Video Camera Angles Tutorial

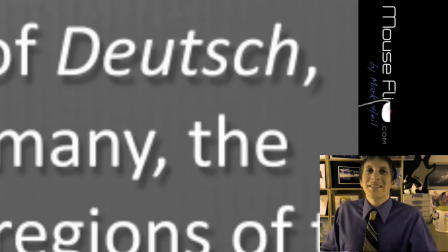It means German. And who in here can speak some German? Yes. So thank you for translating for us.
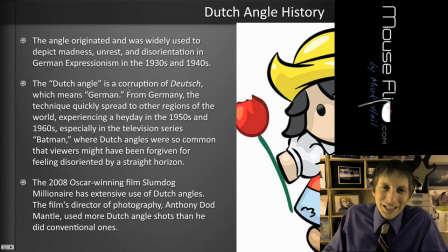Guten Tag. So basically, the Dutch angle, it was started in the 1930s and 40s in Germany.
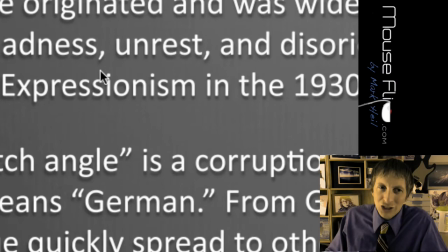This angle, the Deutsch angle.
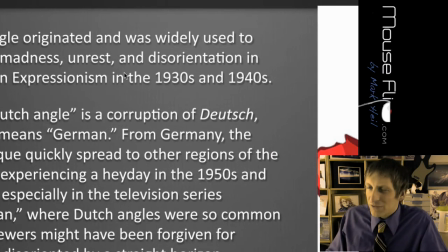Germany was going through some rough times in the 30s and 40s, and you know, with the war and things were very bleak.
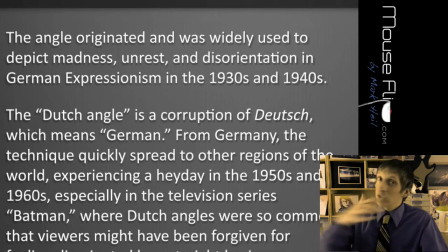So film producers wanted to convey this environment that was going on in Germany.
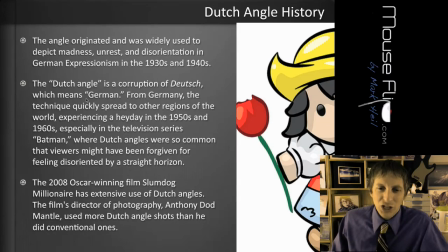So they made this angle for the shot, and with this angle, you're basically getting,
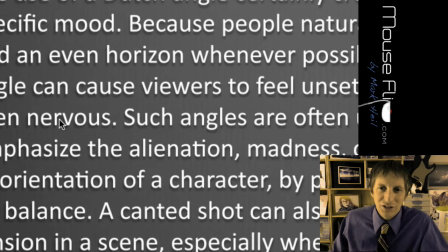you're getting an unsettled or nervous like feel to it. Such angles are often used to emphasize like alienation, madness,
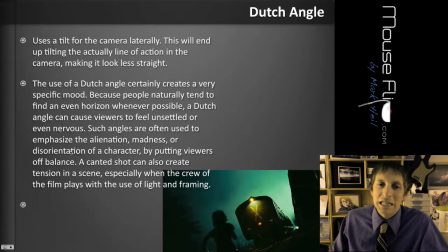or disorientation of a character by putting the view off balance. So you can kind of get a sense of what kind of viewpoint that they're going for.
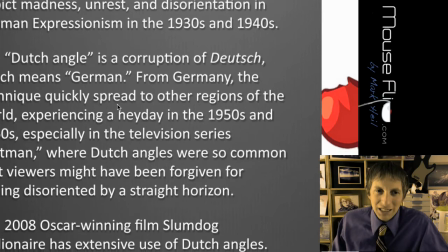So the Germans started it, but then it caught on in the 50s and 60s on television.
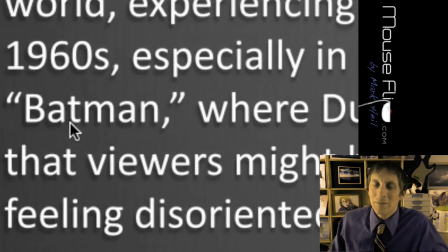And then even Batman, a lot of Batman scenes were filmed in that.
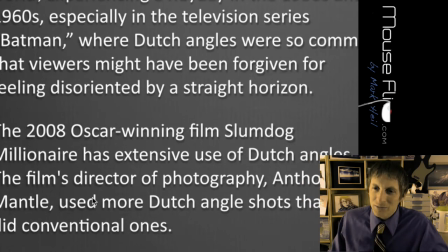And then in 2008, Slumdog Millionaire really used those angle shots a lot.
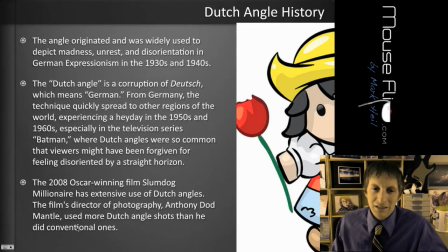They said it's all over that. Let's take a look at some of the shots from that movie, Slumdog Millionaire.
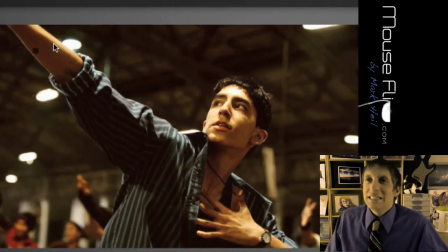So, which angle shot is this? Low. Yes, low angle. Okay, so you get a more of a depiction like he's more emphasized, maybe more bigger, powerful, taller, all that stuff. So, what about this one?
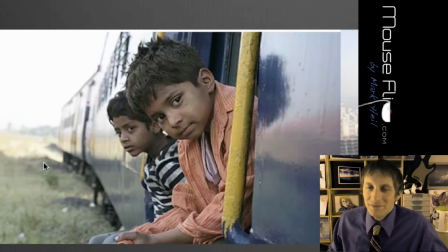Oh, that. Eye. Yeah, eye level point of view. Now, why would they choose eye level for this point of view? Because they want to see the emotion. Yeah, they want to see the emotions in the kid. They want you to put yourself in their eyes.
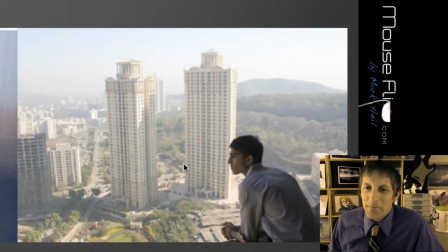So that's a good point. What is this one? Eye. Yes, high angle shot. This is where you want to emphasize more the background and things and point of view.
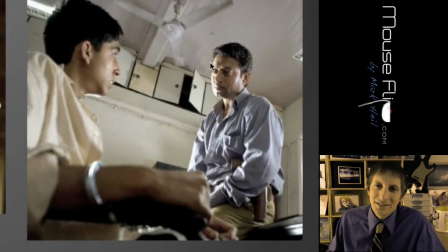And what is this one? The Dutch. Low. Low. Yeah, the low angle shot.
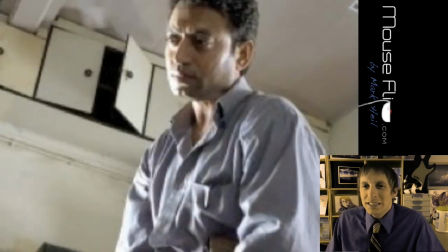Now why? Now who is this guy right here? Inspector.
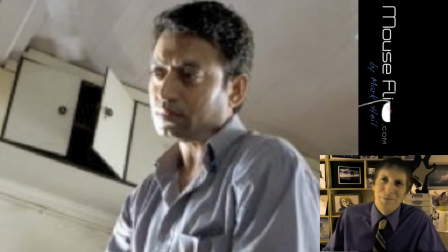Yeah, he's the inspector, and like Tomas said, he's the bad guy, and he's basically trying.
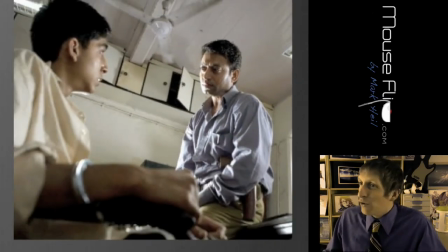Now he's kind of powerful, right? Because he's like a police officer, investigator style.
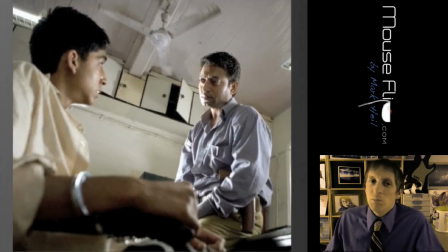So this angle shot makes him look more powerful. And notice, what are these?
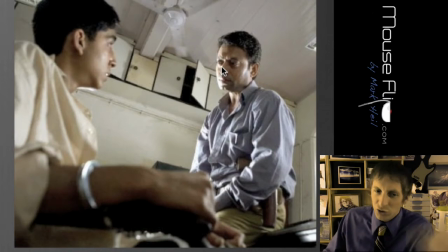Handcuffs. So that's a good framing, like of the arm with. You notice the handcuffs. He's looking at him, and notice the lighting.
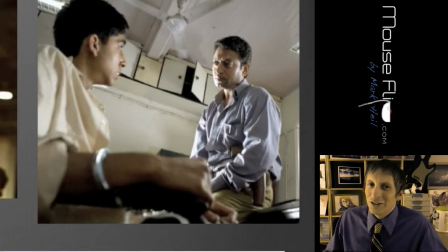Is there more light or more dark to his face? Dark. Dark. So notice all the different elements of
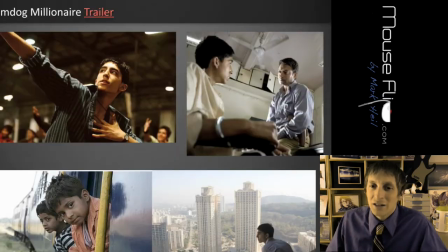photography and cinematography that are gone into this shot. Nay. Okay, what about this one?
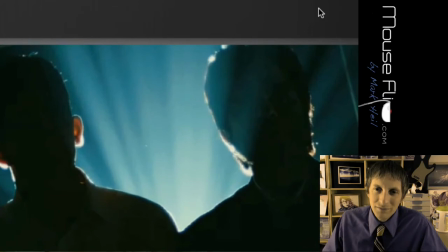Eye. Low.
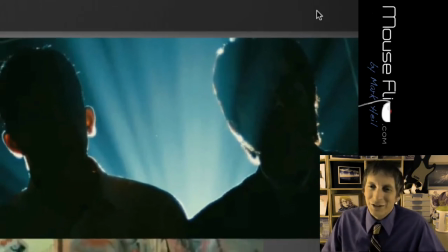Okay, it is a Dutch or Dutch view, but with Dutch it also is Low. it's eye level, right? It's pretty much eye level. All the Dutch angles have to be one of the other views too.
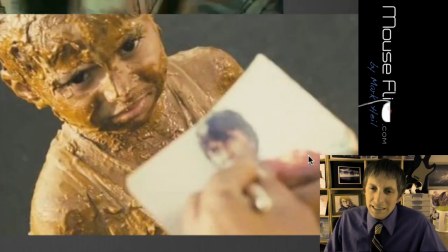This is another Dutch view.
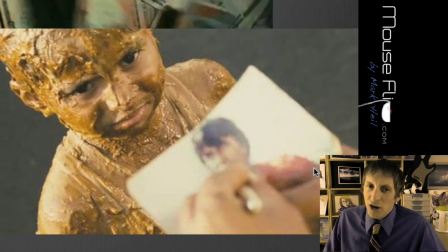Now, this guy, he's signing an autograph for this kid, and this is a famous Bollywood actor.
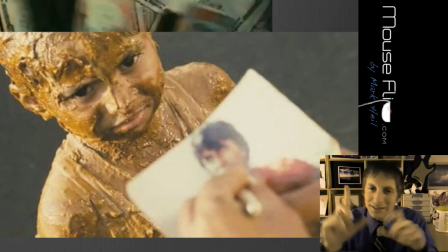So you wouldn't want to be eye level at this because the actor is really tall and the kid is really short, and you would see a lot of white space in between the two, so it wouldn't be a very effective shot. But with this shot, it's showing that the kid is very small.
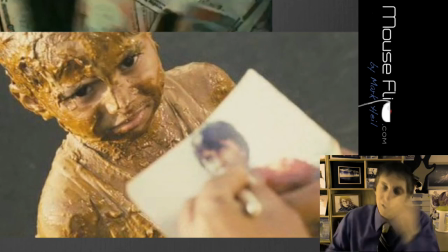It's showing how big, like he's writing the signature for the autograph, so that's placed in more of an importance.
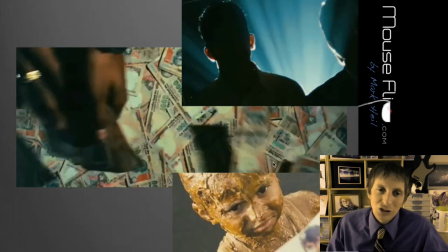So that was a great high-end shot, or high-angle shot. And then they have a money shot, which is a what?
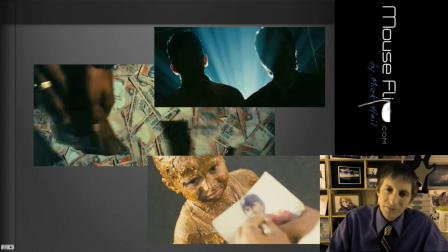Bird's eye view. Yeah, bird's eye view or aerial view. Okay? And this is my favorite shot in the whole movie.
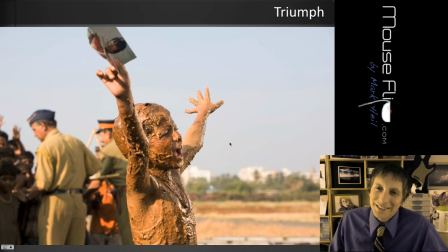And this is Triumph.